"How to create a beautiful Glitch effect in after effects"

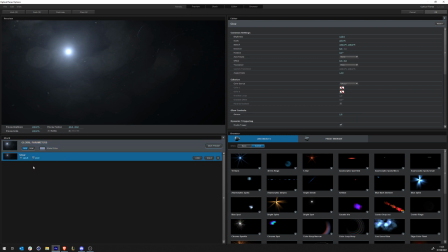[45:27]
I cleared all, and then I went and I chose the glow, and I added a lens texture,
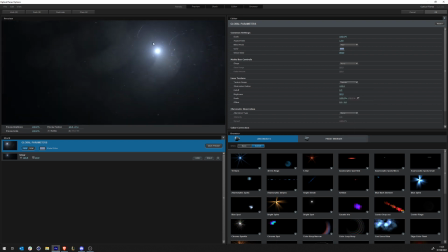[45:35]
and I chose spasic for this one. So you can have this texture here.
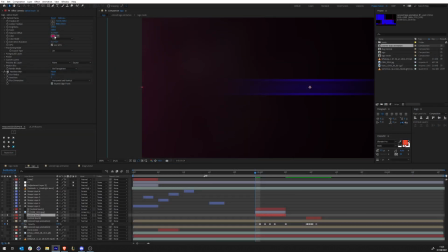[45:43]
And then I went and I changed the color of it, and I blurred it. And this actually is animated the same way as this.
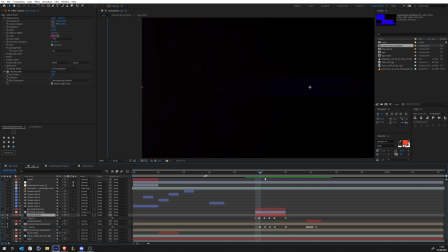[45:59]
So they twitch together. So I did the same thing for the other side.
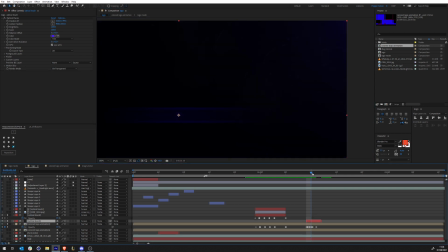[46:08]
Again, they twitch together. Just to make it look like a real TV.
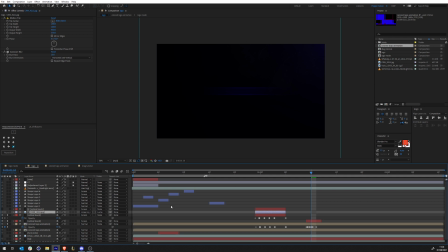[46:21]
That is done. I went and I added more details into the first twitch.
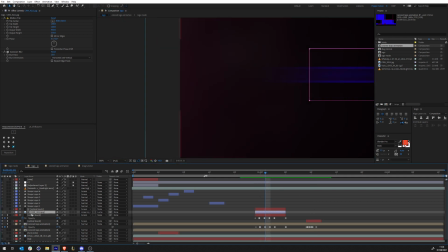[46:26]
So what I did was I went online and I tried to look for this. But it was really small. It was really, really small. So I went and I just took a little bit of it.
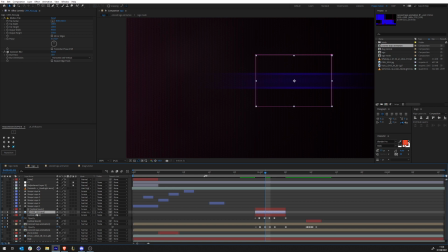[46:47]
I'm just trying to show you what this is. I'm just gonna do a no track made.
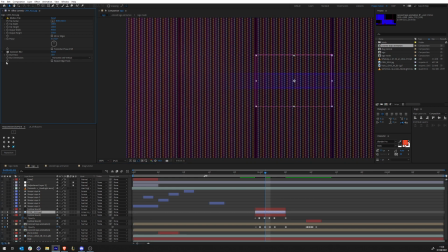[46:52]
Okay, so what I did was I put it here, and then I did a motion tile to duplicate it on the width and the height, and then I blurred it so that you don't see it clearly like this.
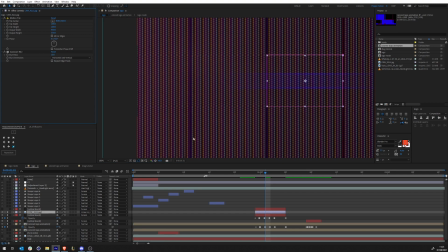[47:12]
So I just blurred it so to make it look like a real TV. And then I used this optical flare. Once I'm done, I used this optical flare
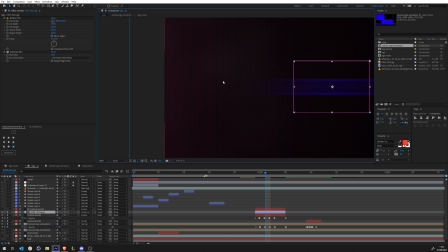[47:23]
as a luma matte. And now this texture is only gonna appear when this optical flare is gonna appear, and it's only gonna appear where it is appearing. And then you get this beautiful thing.
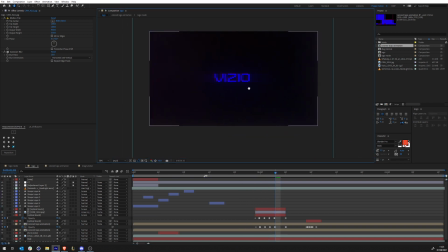[47:40]
And all in all, that's how I created this project.
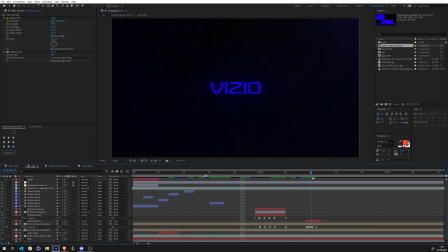[47:49]
I hope you you learned a bit. This was a very fun project for me to do. Again, thanks to Fita for doing the sound design. My name is Mr. Popo. Thanks to all the new Patreons. We have hit 51 Patreons.
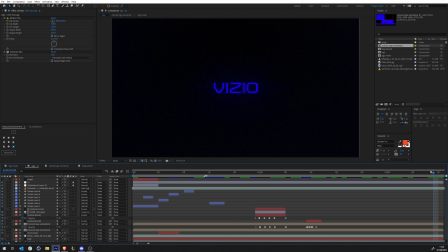[48:06]
And that's crazy because I never thought I'll be able to reach that. You guys are amazing. You guys are pushing me into releasing more and more tutorials. The more people comes in, the more I feel like now I really cannot forget this channel.
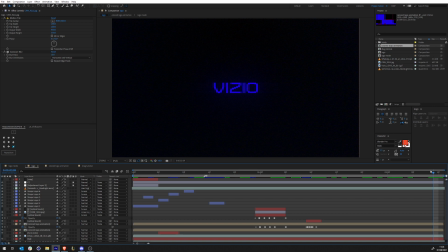[48:21]
Now I really have to start doing tutorials. So thank you so much all the Patreons. The project file, I'll put it in the description. So just check the description of this video and you'll find the project file there. Thank you so much. My name is Mr. Popo. And we are Popo. I'll catch you on the next one.